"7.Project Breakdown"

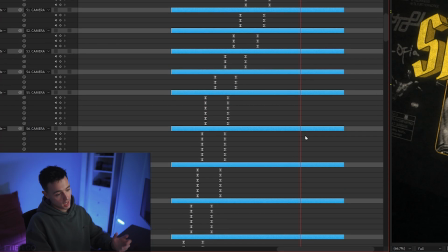12:25 If we open up these keyframes, you can see, yeah, all the nulls look pretty standard, the same.
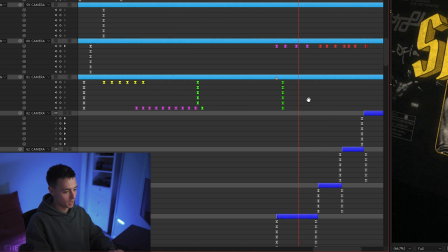12:29 Whoa, okay, we got like Lego going on here.
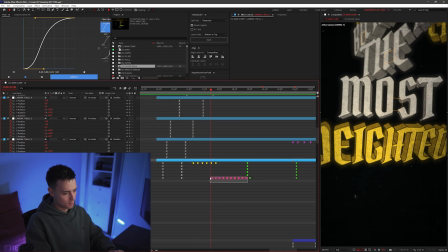12:31 I think these yellow keyframes are some sort of X shake, and then these pink keyframes are some sort of Z shake as I'm sort of building backwards.
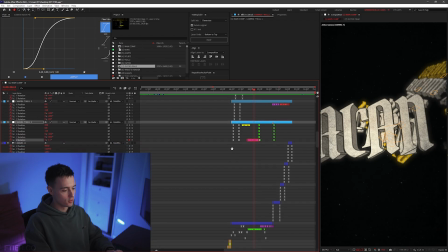12:39 And then if we go down to the camera here, this is probably, I'd say, the most confusing part of the edit, because this is where I got like really good at this style.
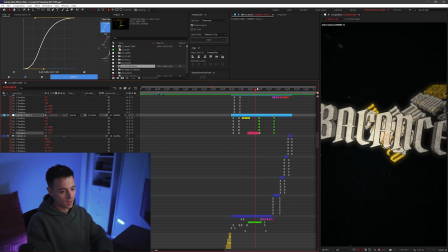12:45 And although this isn't my favorite section, this is where I definitely went the most in depth. So you can see there's another shake going on here.
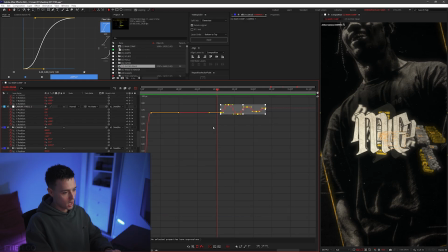12:51 And I think these pink keyframes, if I open up this graph, you can see that this is actually a shake that I made myself.
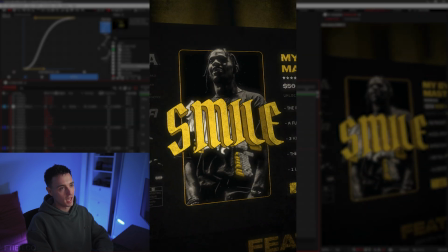12:57 So when the camera zooms out into this website section, if you're watching the main edit, you can see the camera sort of pulls out and then does like a subtle shake.
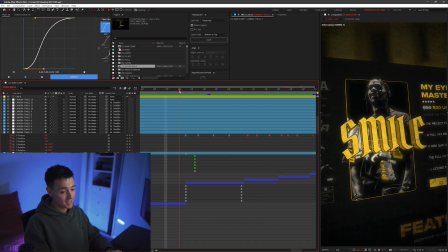13:04 And that's exactly what these keyframes are. So you can see I did the exact same thing when I transitioned over to this scene.
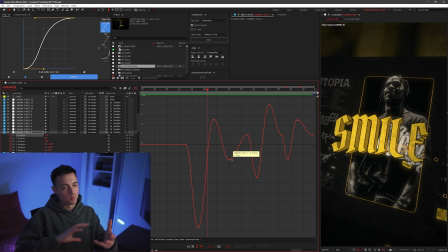13:09 Is I created my own X shake here, which I think is actually, because I'm rotated so far, I think it's actually more so like a diagonal Y shake. But you can see in this null, I created my own shake. And then once again, when it transitions, I created my own shake again.
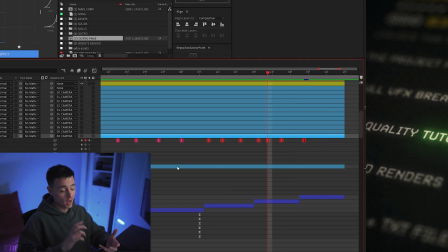13:23 So that's what these keyframes are here, is this, it's just me creating my own shake. But there isn't a whole lot special going on here.
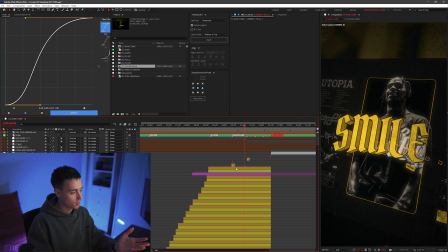13:29 So pretty much what I did was I got the properties from this word smile.
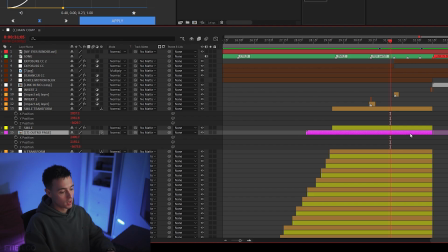13:32 So I pressed P, and then I pretty much copied those and I pasted it onto this pre-comp, which is this outro page, and this is my recreation page of my website.
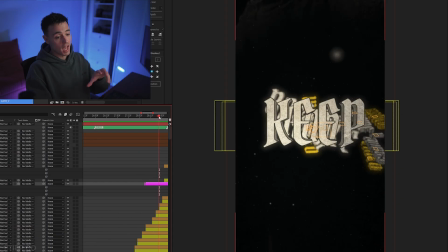13:41 And you can see this Travis Scott image, I actually just masked it on. So you can see as we're moving back in Z space, the Travis Scott image like slowly masks on.
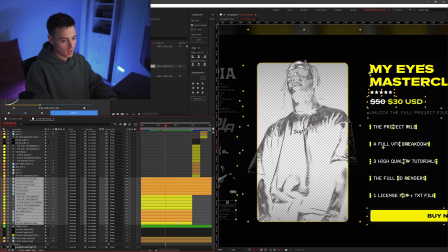13:49 So that's what that is. And then pretty much all these layers, if I just highlight them, you can see pretty much the whole web page has been recreated.
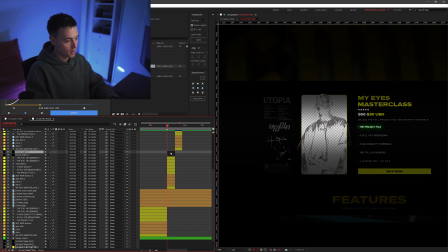13:55 And then you can see as soon as we go to this frame, it focuses on the project file. If I go back into the main comp, this is the first frame of that sequence. So I pretty much matched it in this comp. And then when we go to the next section, bang, tutorials.
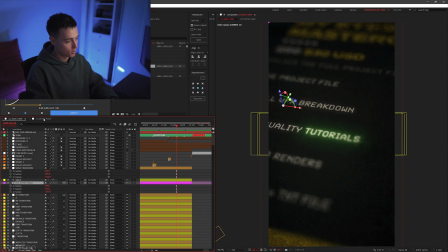14:09 And that's when the next camera comes in, and that's tutorials. And then the last camera zooms in on buy now.
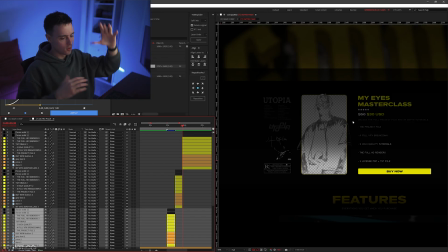14:15 So buy now, and I've pretty much just used the black solid and I've feathered it so it draws the focus to the things I want it to focus to, and then the buy now.
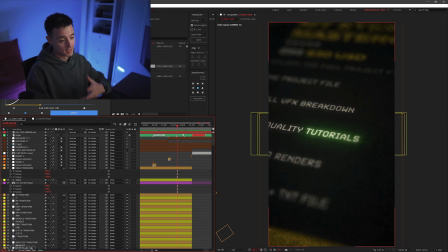14:23 And the reason why this looks so good is, once again, it's the exact same color correction as we shown in the tutorial. So if I turn it all off, you can see it doesn't really look that good. So that's what a color correction and a texture does, is it sells it so much better.
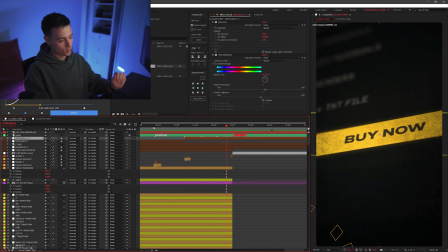14:37 Also, to help with the transition, I also use Twitch.
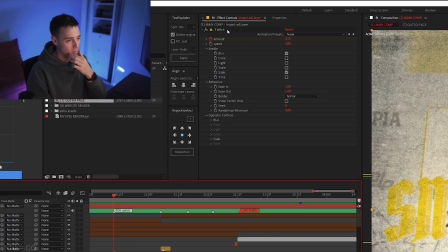14:41 I used to be really good at Twitch back when I made Fortnite montages, but I have no idea how to use the plugin anymore.
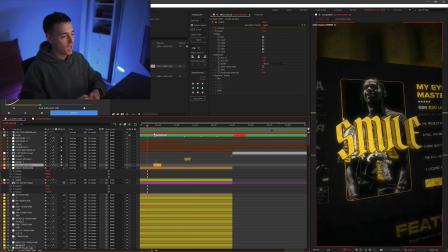14:46 So I just chucked on a bunch of random settings and just messed with it until it looked good. And that's what gave it that sort of jitter before I did the manual shake keyframes. So I still did my own shake, but the jitter sort of gives it that impact. And then we just have this last comp, which is just this link in bio thing.
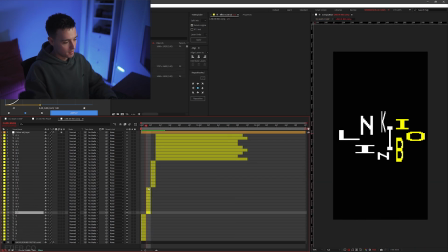15:01 So the first 3 frames are just frame by frame animation, and then this is where I actually get to an animation.
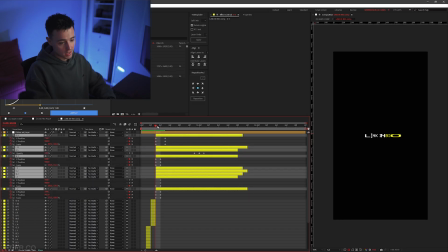15:06 So let's see what I did here. So yeah, animated some letters. You can see the I and the O and the N, and they just sort of animate in.
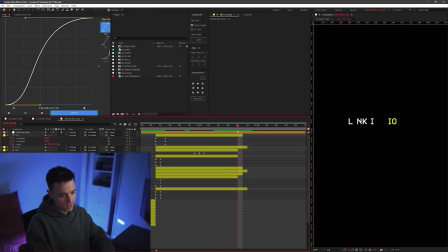15:13 I think this composition's 12 FPS, and then the letters just disappear randomly over the course of 3 frames.
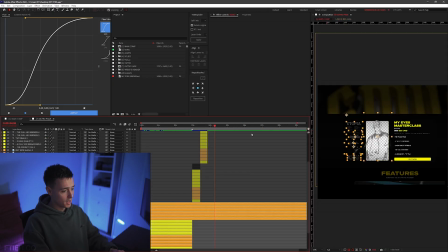15:19 So that's pretty much the whole edit, man. I think I covered everything. If there's something you think I might have missed in the VFX breakdown or in the tutorials, or if you just have any questions, feel free to DM me on Instagram. I'm happy to help you out, or you can just join my Discord and at me in my Discord, and I should reply there. Thanks for watching, and once again, thanks for purchasing the My Eyes Masterclass. This is my first ever product, so if you did like it, please let me know in DMs. I'd really appreciate it. And yeah, I'll see you in the next one.